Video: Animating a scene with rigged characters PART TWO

What's up, everybody? I'm ericpolley, and this is part 2 of our animating a scene with rigged characters. Let's hop into the animating.
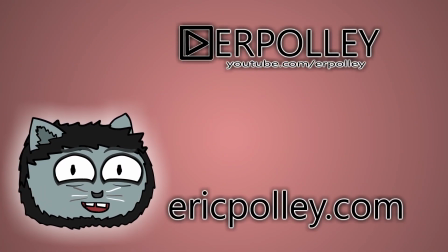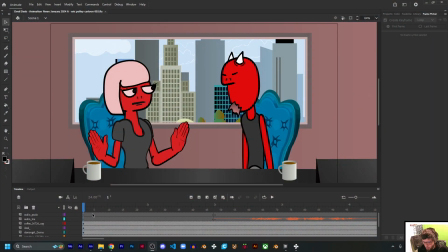16s
Jump in from where we left off. Going to start actually animating the characters moving and the camera.
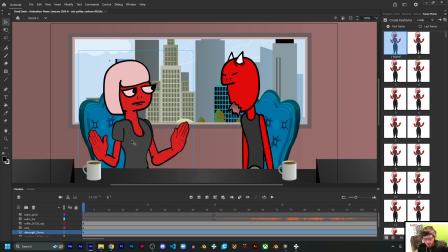28s
Again, full disclosure, I'm not sure exactly how far I'm going to get
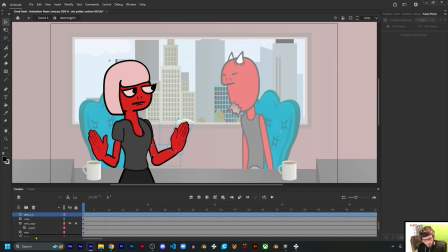35s
before I stop recording video, but we will see what happens. I'm slapping that below everything else to make sure that her arm doesn't go outside of her shirt and into her neck. It looks weird.
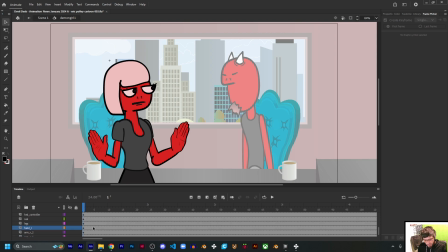55s
That's something I usually do later, but it doesn't really matter when I do it. For starters, let's animate the body moving.
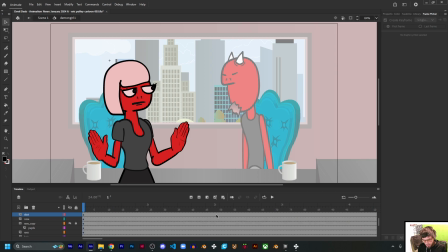69s
She does not talk for a long time, but this first 2 seconds, I do want her to move a little bit, because this is the part where the camera will be kind of just zooming in.
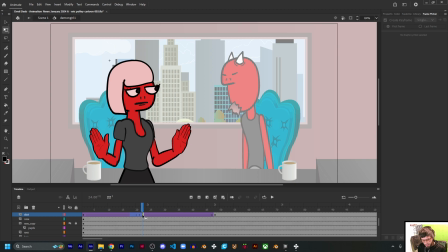88s
So I just want her to move a little bit. A couple classic tweens in there.
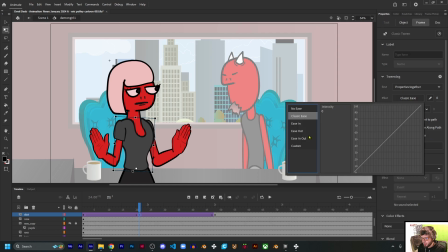95s
Let's go to the properties. That's what we want. Change this up a little bit.
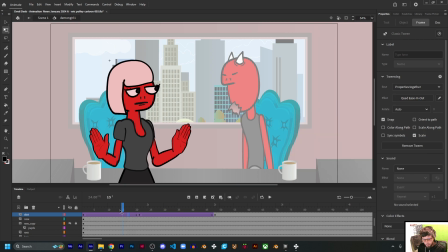102s
Make sure it's not too consistent, so it looks fairly natural. As natural as a bare minimum classic tween can do.
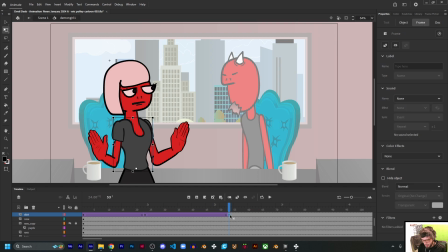120s
It's like she's just adjusting herself a little bit. Maybe I'll do a little more. So,
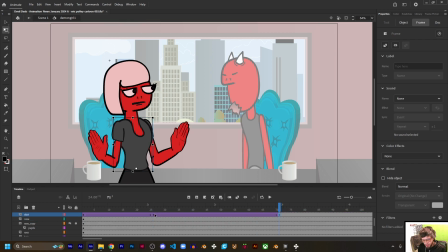136s
you know how it is. Just adjust a little bit, adjust a little bit. That's really what animation is all about. And again, I'm going to point out the heater in the background because, you know, I'm a great video creator here. Content creator?
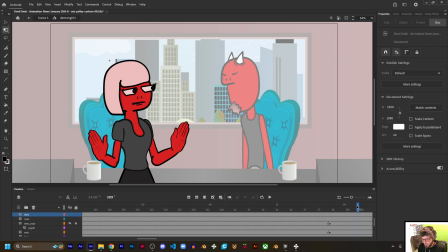158s
Terminology. Alright. So we want to lock her head, because we will not need that. There's actually a controller behind her head, so I can control the movement separately.
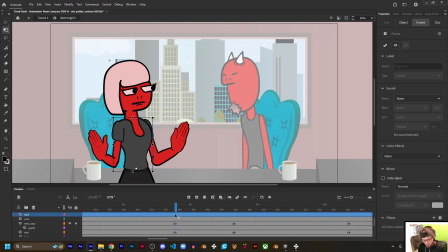178s
But for now, we're going to focus on the body. Not get distracted. I say let's not get distracted, as I'm currently getting distracted. We want body movements to be nice and subtle.
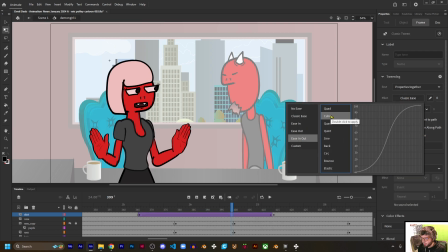199s
It's very easy with the body movements to make it look abstract, and I want it to look
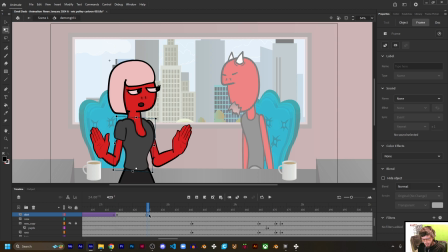210s
fairly realistic. As realistic as a one-dimensional, like, these characters currently do not turn around, or they just have the three-quarter look.
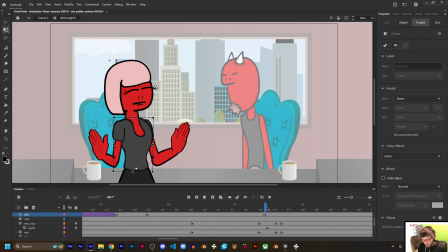But it is what it is. Bow. And season 2 of Invincible.